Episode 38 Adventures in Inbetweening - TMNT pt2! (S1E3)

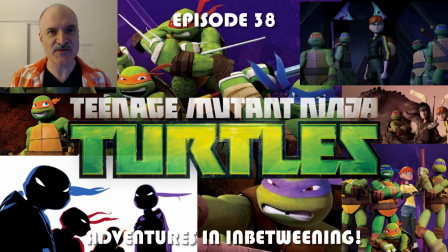3s
Oh, right. It's time for episode 38 of Adventures in Inbetweening with Teenage Mutant Ninja Turtles, episode 103.
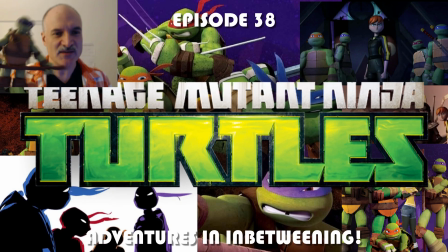10s
I better put Spider Bites and Donatello away so we can go watch it.
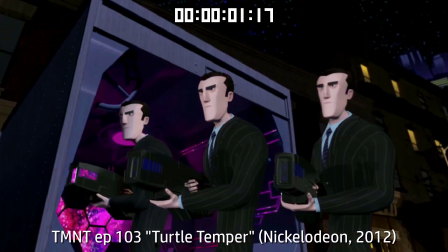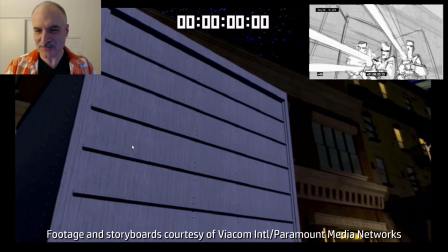19s
All right, toys are put away. Let's have a look at episode 103. So we've got the Normans.
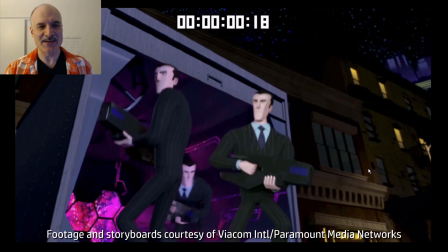24s
You saw the storyboards there. All these characters are called Norman. Every one of them is the same model, and they're all Krang droids.
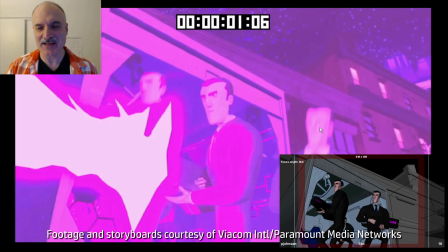32s
They all act the same. They all talk funny. And you can see here, we've got the secondary on the bottom there. It had some proxy effects with guns, just shooting. So we didn't really know how the lasers were going to look. We needed something there. You can see what's going on. First the gun recoils back, then the body, then the head.
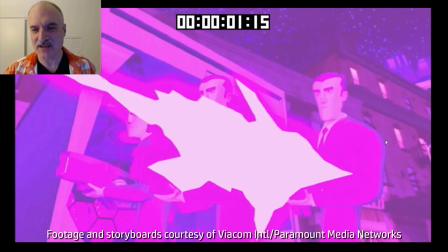49s
Got some really cool laser designs going on here. Lots of free lighting effects going on.
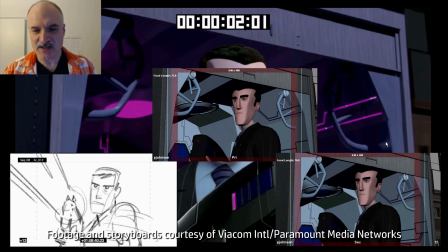56s
And 3D, that's something that happens. You don't have to draw them. Here's the next scene. You can see we've got the storyboards, primary and secondary.
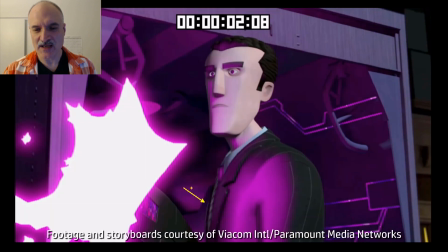63s
Similar thing, just gets broken down more in every stage. And once we have that gunfire, it's always the same thing.
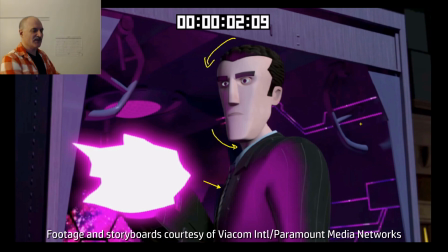71s
Body back, or sorry, gun back, then body, then head.
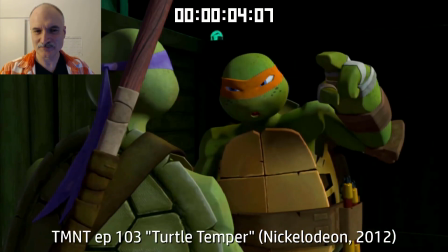77s Well, there's a spider on you, too. Oh, there is. Come here!
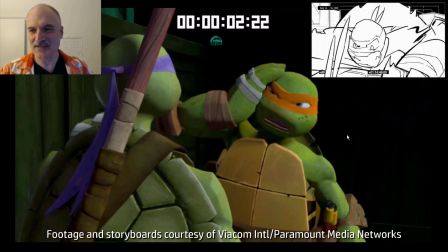84s
Lots of good action, but some funny acting in this one, too. You can see the boards there. Some terrific drawings in these boards.
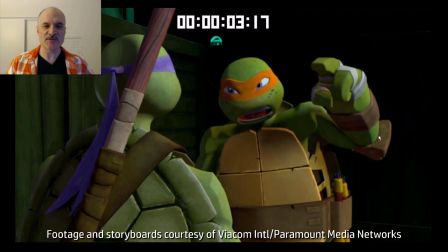92s
One thing that we always keep in mind is how much motion blur there's going to be. So whenever we have a fast action, we're always going to get some blur there.
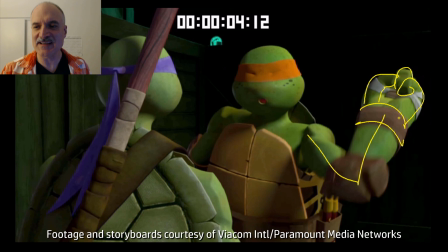99s
So we got to make sure that the silhouette is nice and clear to compensate for that.
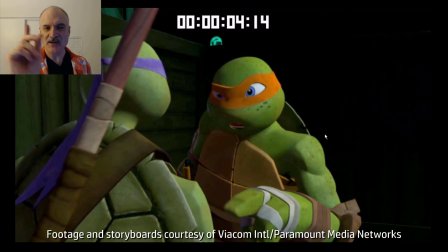104s
See Mikey's hand coming forward there, dragging the finger, and then overshooting and settling it up.
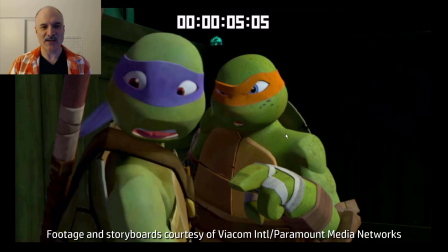110s
This here with Donatello before he turns around, bring his head down, his shoulders up, get some contrast there.
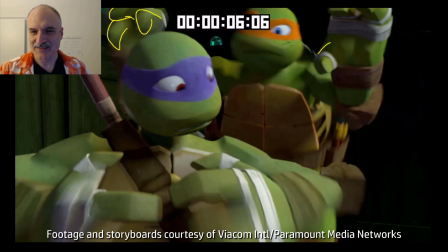116s
And Donnie's elbows coming up here as he's looking around for the spider. Here comes Mikey's hands, extending those fingers. Again, getting maximum silhouette here because we know it's going to be somewhat blurred out.
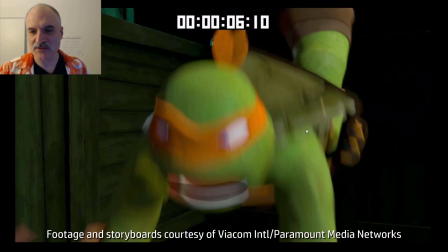129s
Pushing Donnie down, there goes the blur, there goes the tassels trailing behind, there goes Mikey's tassels,
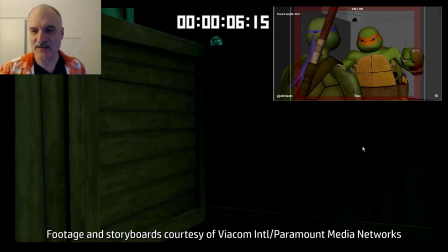134s
leg trailing behind, get that strong silhouette, offset those legs. Here's how it looked in secondary.
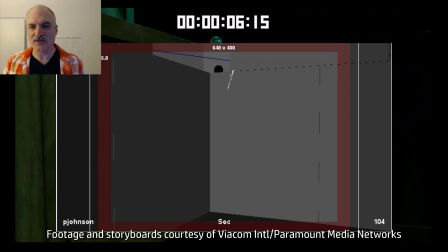141s
And here, this is a funny thing too. So these little bits of stars and whatnot flying away, those are all assets that we actually had in Maya.
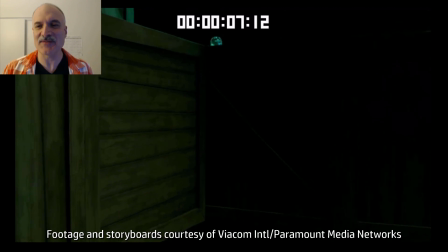149s
So we could animate those and it wasn't left to effects. It was for the animators. It's very cool.
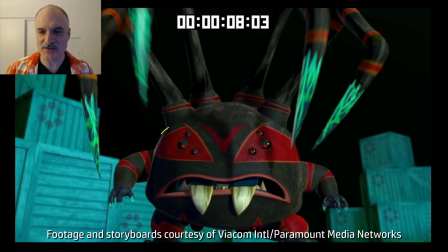158s
All right, here's the star of the show, Spider Bites, voiced by Lewis Black. You can see, even though he's just a big sphere, we're able to get terrific shapes out of him.
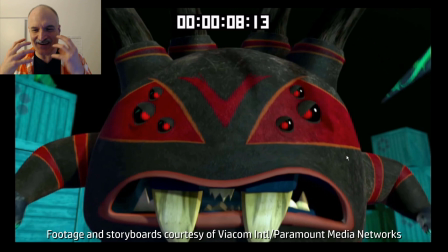168s
Getting those cheeks pushing out there. You got those nice silhouettes with the teeth.
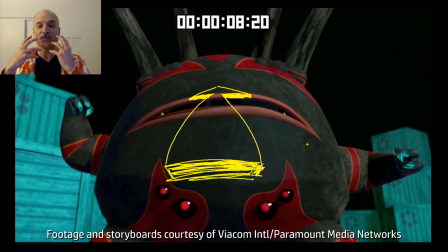173s
And when he's leaning back and when he's going to open his mouth. So one thing about his mouth, I mean, his mouth takes up his whole body.
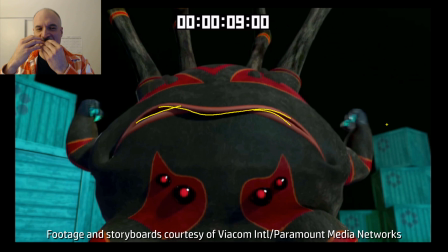179s
And it's not just the lower jaw going down. The top of the mouth opens up as well.
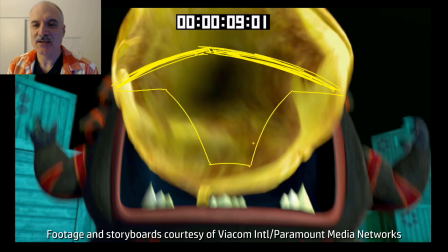183s
So we're able to get a ton of contrast on frames like that, where he's going to go blah, and he's going to shoot his acid venom.
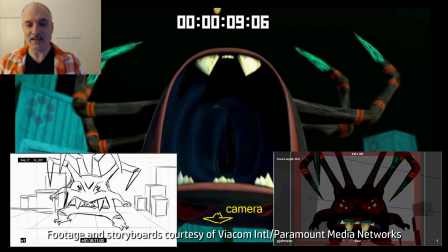190s
That all just comes out in one frame. And here we had a big camera push back, just 3 frames.
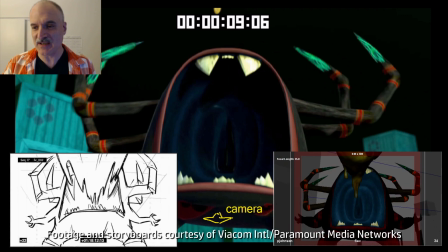196s
And we had 3 frames of camera push in at the beginning, you can see in secondary there, and then 3 frames to go back.
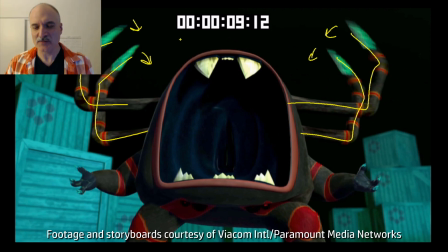203s
These legs on the head legs, were always good for adding in some extra overlap and,
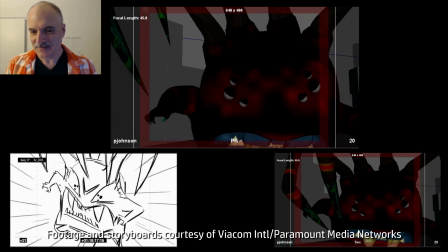211s
again, making the silhouettes even stronger. Here we got the storyboards on the bottom left, primary in the middle, secondary on the right.
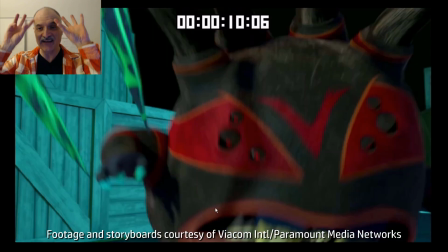220s
This is where Spider Bites is flipping around and using those head legs to gain momentum and get ahead of the turtles.
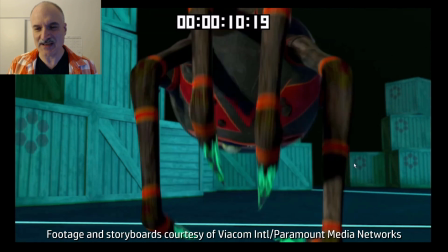228s
Now these, for anyone who's worked in 3D, these head legs were all FK.
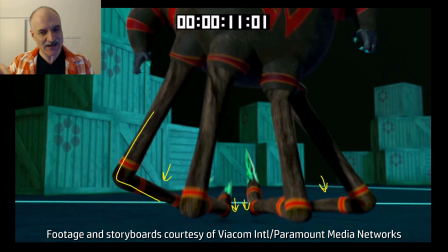233s
So we didn't have any way to pin them to the ground.
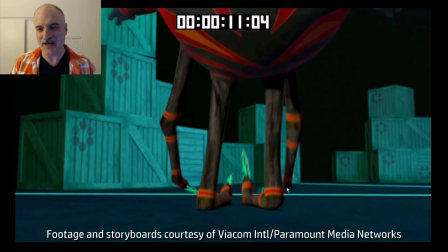237s
So all of this here where it looks like they're on the ground, it all had to be done frame by frame, and really, it took a little bit of time to make it all work.
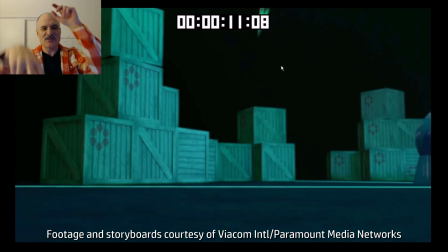245s
And then just, again, it gave you really good options for silhouettes and offsetting each of them as they're going off screen.